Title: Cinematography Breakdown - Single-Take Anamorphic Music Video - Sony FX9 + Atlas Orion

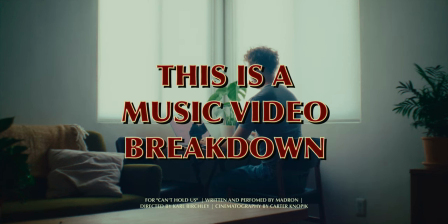0:07 So this is a music video that I shot a few months ago.
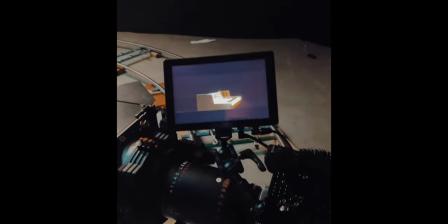0:10 It's a live one-take performance video and this is actually a setup that we had created for a commercial project and so we just kind of decided to double dip and use this setup with a few modifications and it worked really well for what we wanted for this video. So let's dive in take a look and then we'll get to the breakdown.
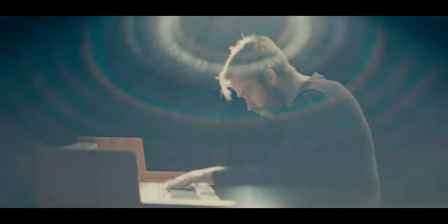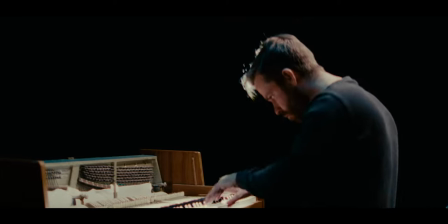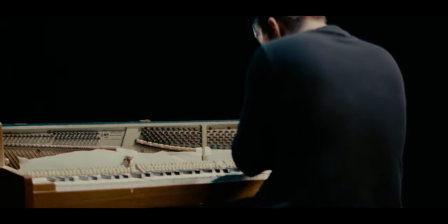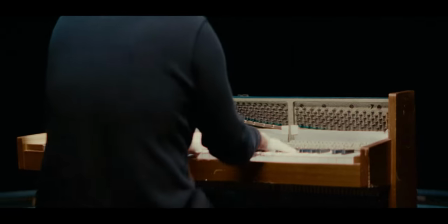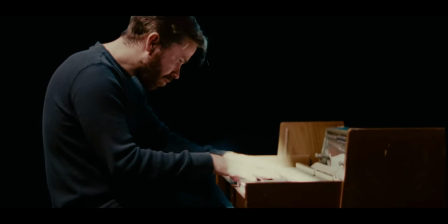0:51 So we actually shot this on a Sony FX9 with an Atlas Orion
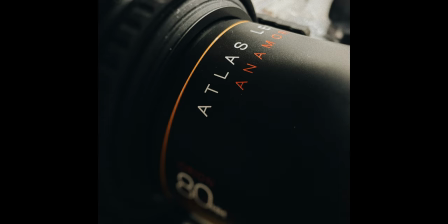0:56 anamorphic lens and first of all this is not a workflow I'd recommend. I do not think that the FX9 is a good anamorphic camera in a larger production environment and here's why.
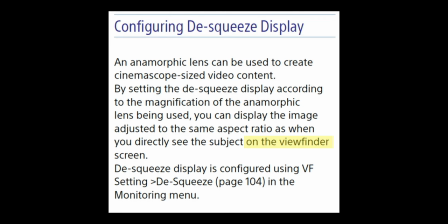1:09 So in the FX9 menus there is a de-squeeze option but it only will put it on the little monitor that is included with the FX9. So that means the image on the onboard monitor and on any monitors downstream like client monitors,
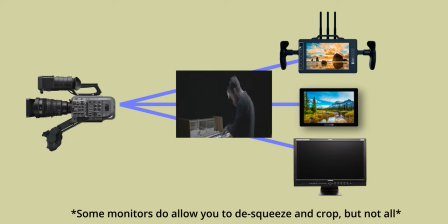1:23 directors monitors will all be a squeezed image. So that was extremely annoying and the solution is not easy. Once we had that figured out it worked fine but again I just don't think it's worth the headache.
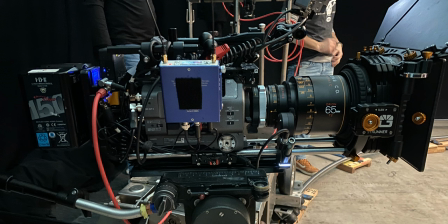1:37 The Orion lenses are nice modern lenses they're easy to use
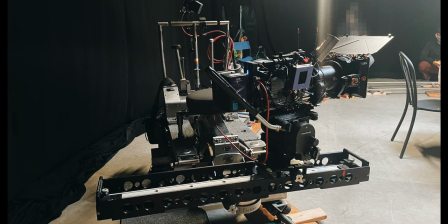1:41 and here you can see how we have this rig which is just a Fisher dolly on some circle tracks so we were using 45 degrees circle track so we could go 360 degrees and have really smooth motion as you can see once
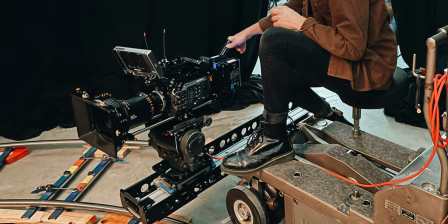1:56 the camera gets all built out you know it's not really that small we had a big studio matte box shark fin dual v-mount batteries so we used an o'connor 2575 which as far as fluid heads go i mean i don't think you can beat it.
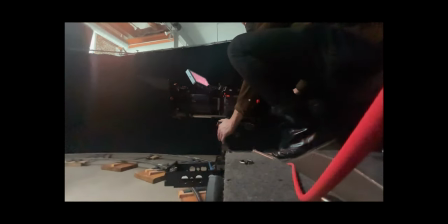2:08 It's incredibly smooth, great to operate with, really intuitive, and it really worked perfectly for this project.
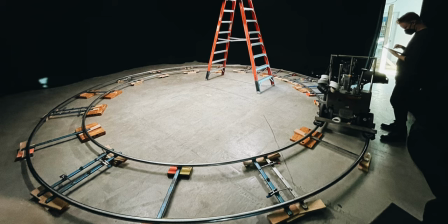2:15 So we had a full pre-light day where we hung these 30-foot theatrical blackout
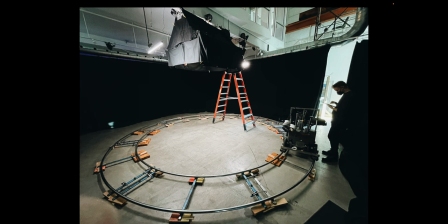2:21 curtains essentially and then rigged all of our lights overhead. We couldn't have any stands on the ground for this shoot because we are going to be seeing full 360 degrees, so everything had to be rigged from the ceiling.
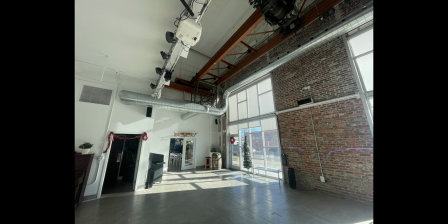2:34 It's also worth noting that this is not a fully built-out studio. This is a bare bones empty space that we made work. So overhead we have an Aputure Nova
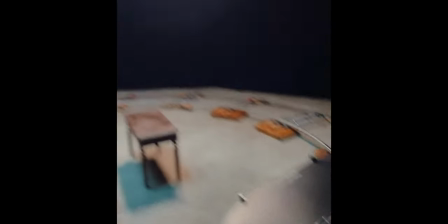2:44 P300C and that's pushing through a 6x with magic cloth and I think that magic cloth pairs really nicely with flat panel LED lights like the Nova. It's a really thick diffusion and the already sort of diffused quality of those flat panel LEDs pushing through something really thick and large like that makes a really pleasing and soft light.
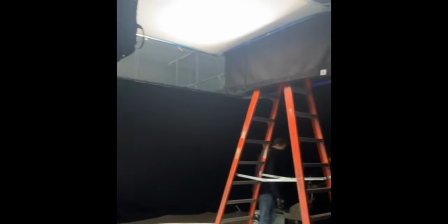3:07 So that's a 6x and then we skirted it all around and blacked everything out so there's no spill and it really controls the spread of the light as it falls down. And then in addition to that we have two four-foot Asterotitan tubes which are just acting as back lights
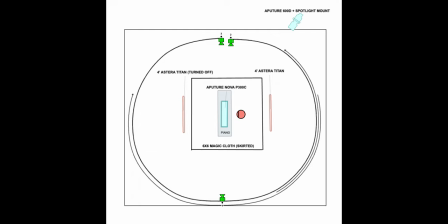3:22 and fill lights so you know we can dial those in independently and kind of set our levels.
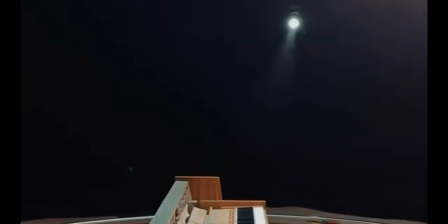3:28 And then the last thing we did was use an Aputure 600d with a spotlight mount and we just shuttered that in so it was only hitting
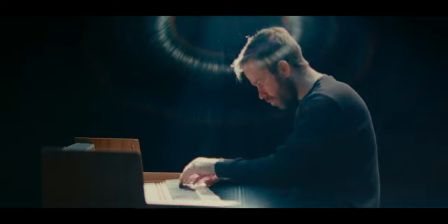3:35 the keyboard so you have this nice hot spot on the keyboard really lights that up as well as the artist's hands and then it also just bounces
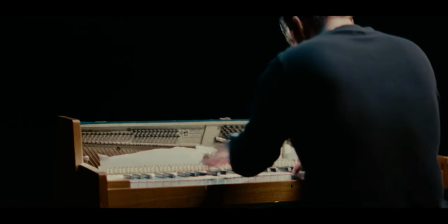3:42 up and creates a little fill light on the face from that level the whole space was maybe 25 by 25 feet so to get the background to fall off to black you know we really had to concentrate our level of light to our talent and also get it to an intensity where then we can you know stop down or ND down knock the background away so So yeah, anything like this, you know, make sure you have enough time and enough people with the right skills to make it happen. It's definitely not easy, especially laying dolly tracks, circular dolly track is a pain. Everything has to be really even and level.